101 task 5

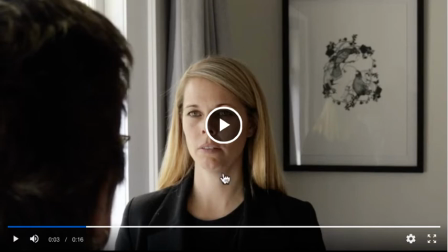Framing wise, use up as much of the frame as you can, unless you're really trying to constrict the viewer. That kind of trying to constrict the viewer comes later on in filmmaking. Right now, what you're trying to do is just use up all the frame as much as possible.
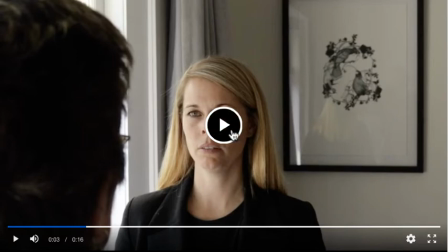Have a look online for negative space and how to use negative space. If you look at, now that's not just filmmaking, that is just a simple art tool and skill to have.
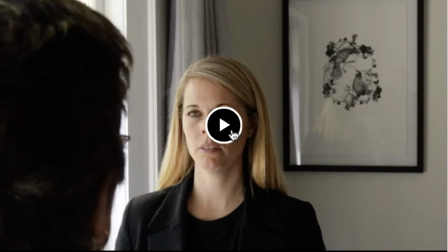So if you look at drawing or painting or how to use colour in painting, all of that stuff can be applied to filmmaking, including composition.
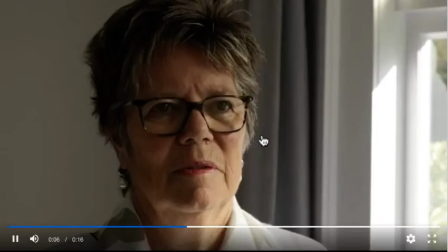You can also move both of them over further
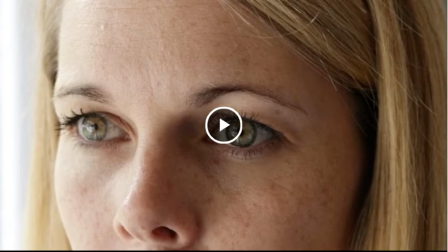and go from a medium shot to a closer shot to an extreme close-up of the eyes, because what that does is that pulls the audience member in closer into the intensity of the conversation.
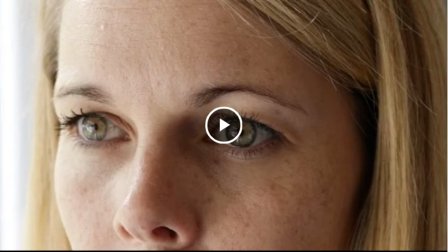So we start off further away because often when you're in a conversation you don't go right up close at the start, but as things get more interesting you find people lean in towards the subject matter, and that is what you're doing with the camera,
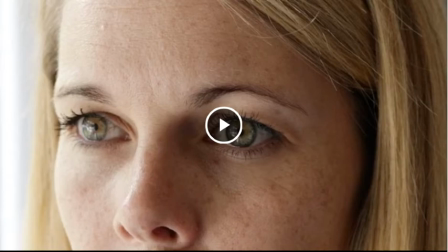is you're going closer in because you're trying to just step closer into the conversation.
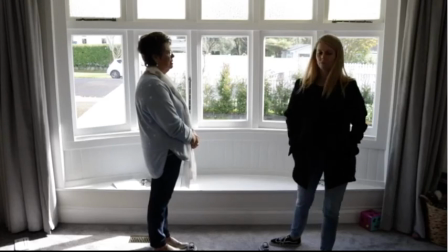So good focus, just rule of thirds.
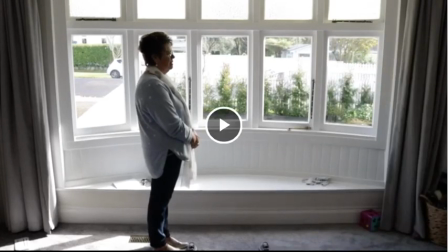I would suggest focusing on the rule of thirds for your filming for a little while, and that will help you balance those shots up nicely. Looking room, that kind of stuff.
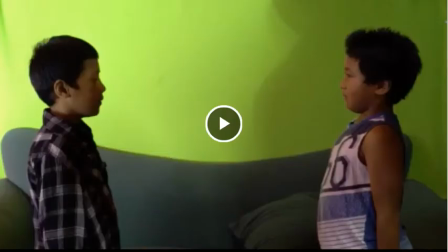So even though they say don't film with kids, the thing about kids is that they just are real characters. Often they don't care about being in front of the camera, or when they are in front of the camera they're like, yeah, I want you to see how cool I am, which is great to watch.
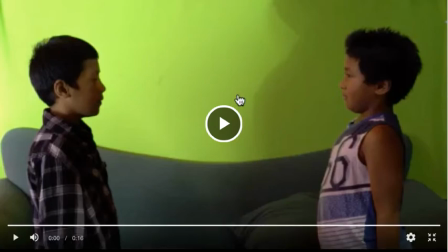This looks like they've been placed in front of a green screen, and the reason why in filmmaking they used a green screen was because green stands out very vividly differently, especially this kind of lime green colour stands out very vividly differently from skin tones and
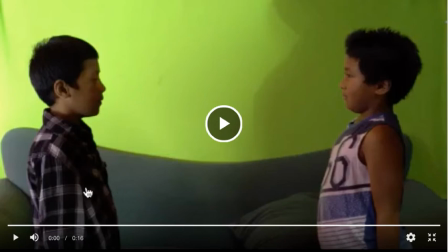normal things that you film around, just the normal kind of colours. And so that means that you can actually cut the screen away, mask it out very easily without taking too much of people's faces and that kind of stuff, or tweaking with the levels very much.
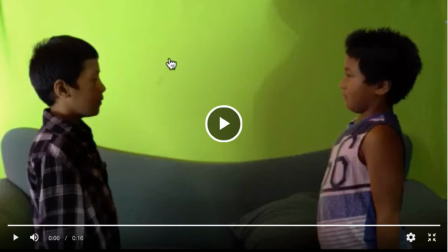So what that's done is that's actually made putting them in front of this really bright green background has created the background to be more of interest than the kids themselves, because it is light,
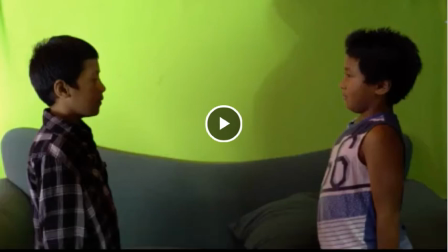the light is shining on it, it is a bright, vivid colour, which makes, which makes the audience or the eye want to look at it. So if you put that light onto your actual fellas here, that will help them,
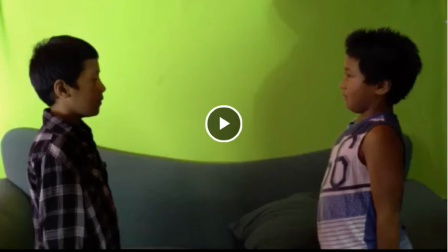that will help the eye of the audience look at them rather than look at the background. Now, this is lots of stuff that you haven't even learnt yet, but it is stuff that will help in your filmmaking. So let's go back to this.
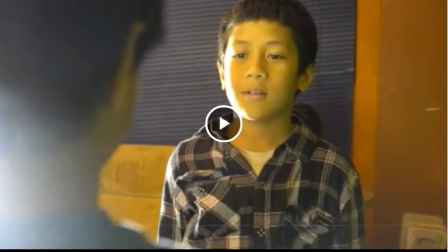What do you think?
So they both looked at each other, and that was really cute. Even just the way they interacted with each other with their eyes. Great, nice. Put him a little bit further over and give him something to talk about.
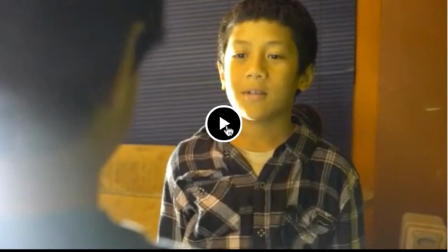He's got lollies. Do you want a lolly? And then the other dude doesn't say anything, and he's, what do you think? Or, hey, check out my new toy. What do you think? Or whatever.
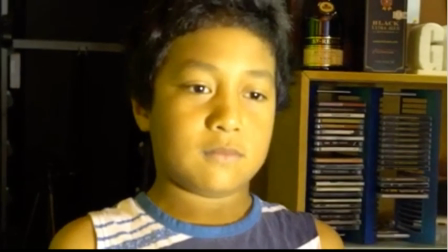One. Nice. He's cracking up. Just check your focus on his eyes and his eyes as well.
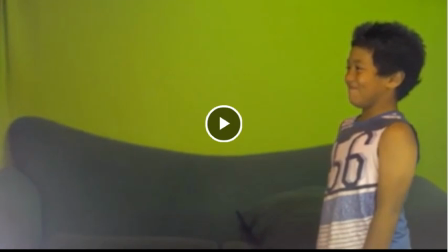Do focus right on the eye, even if they're wearing glasses. Hey, and if they're going to crack up, let them crack up.
They do, what do you think? Yeah, no. I come from Thai Happy, so that's actually how I speak in Thai Happy. It's really weird. I'm not trying to mock accents.
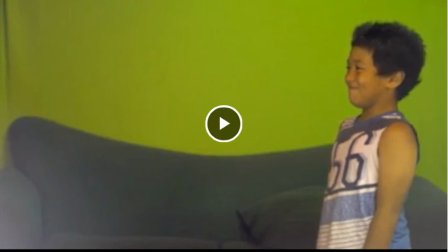It's just whenever I'm up there with my friends, that's how I start talking.
And so they look great on screen, and there's a really nice kind of vibrance coming from them. So let them smile, let them laugh, let them enjoy themselves.
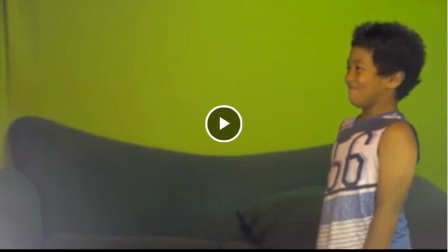And actually, what I would do was give them something ridiculous to ask that question about. So one of them comes in with a fake mo. He's like, what do you think? And the other one's just like, cracking up because it's ridiculous, but also it allows them to crack up in front of the camera.
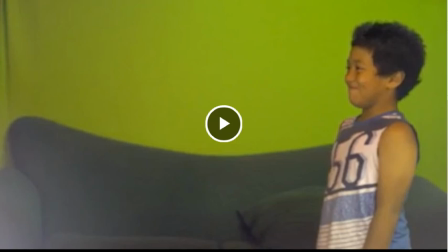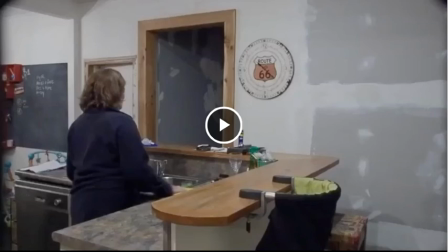So what this looks like is someone in the scene and someone stepping into the scene. So nicely done. Let's see how this plays out. So we have the opening of the door.
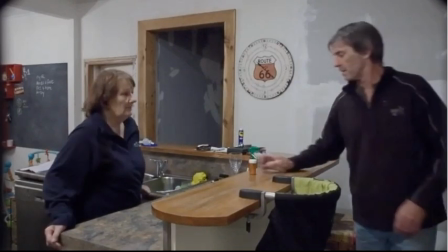He comes into the scene. He puts an object down. That's great.
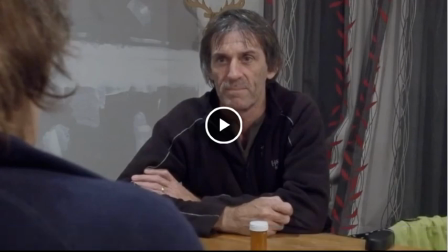So he's just placed something there that they can both talk about. And then that gives them a reason for their lines. Just get him further over to the right, get her further over to the left.
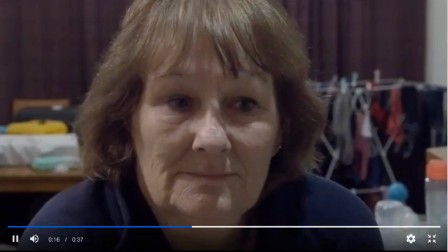Nice acting. Wow. Good. The background also suits the grey tones, suit really nicely as well.
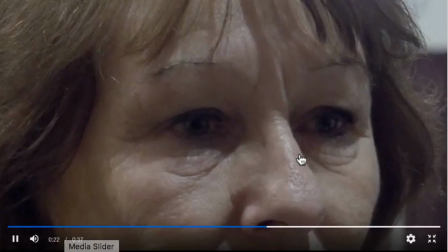Good. So really subtle acting. Put her further over to the left, give her looking room.
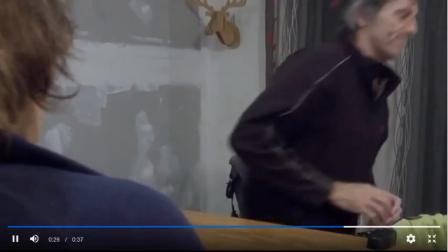Nice. I saw you change the camera so that actually she fit much nicer. Great.
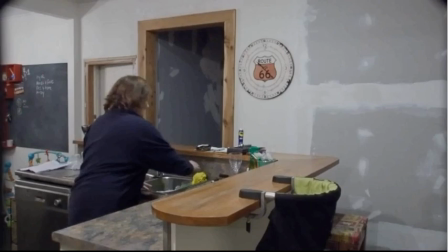So we don't know why he's talking about the pills, but we do know that they know. Now, as a director, you might not have said what you're talking about the pills, but as soon as you bring in that medication, they instantly bring in all their preconceived notions and ideas of pills. So she brings in hers, he brings in his, and so if you use a really good prop like that, you don't really need to give the actors much more. It's just really a tool to get out their history, knowledge, information, background of what they think. All comes into that little bottle of pills.
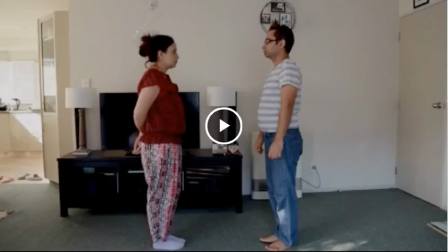Righty, last one here.
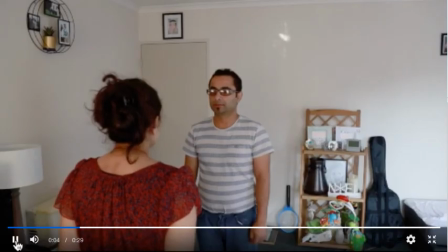Jump cut. So we go back.
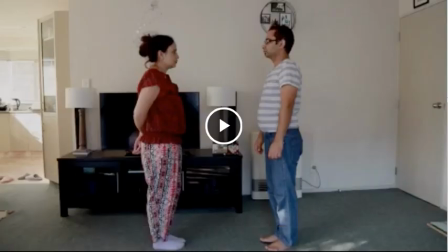Now, why it was a jump cut was because the camera was at the same angle at approximately the same distance. Yes, it did go in a little bit towards them, but because the camera was at a same angle,
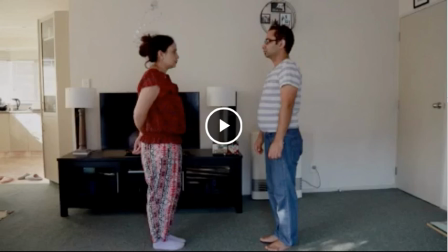the same height, pretty much the same camera positioning, just a little bit more forward, that felt like a jump cut. Now, for this paper, in fact, for just about, I think, all your papers for the Diploma of Digital Filmmaking, don't have jump cuts.
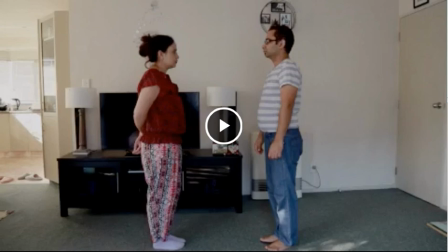There's a lot more jump cuts now in television, but you need to know these rules before you break the rules. So avoid jump cuts, and then you can find out where jump cuts work.
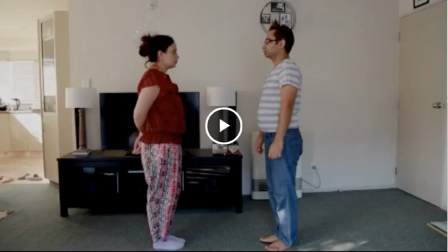And usually they increase tension and compress time, and for now, leave them out.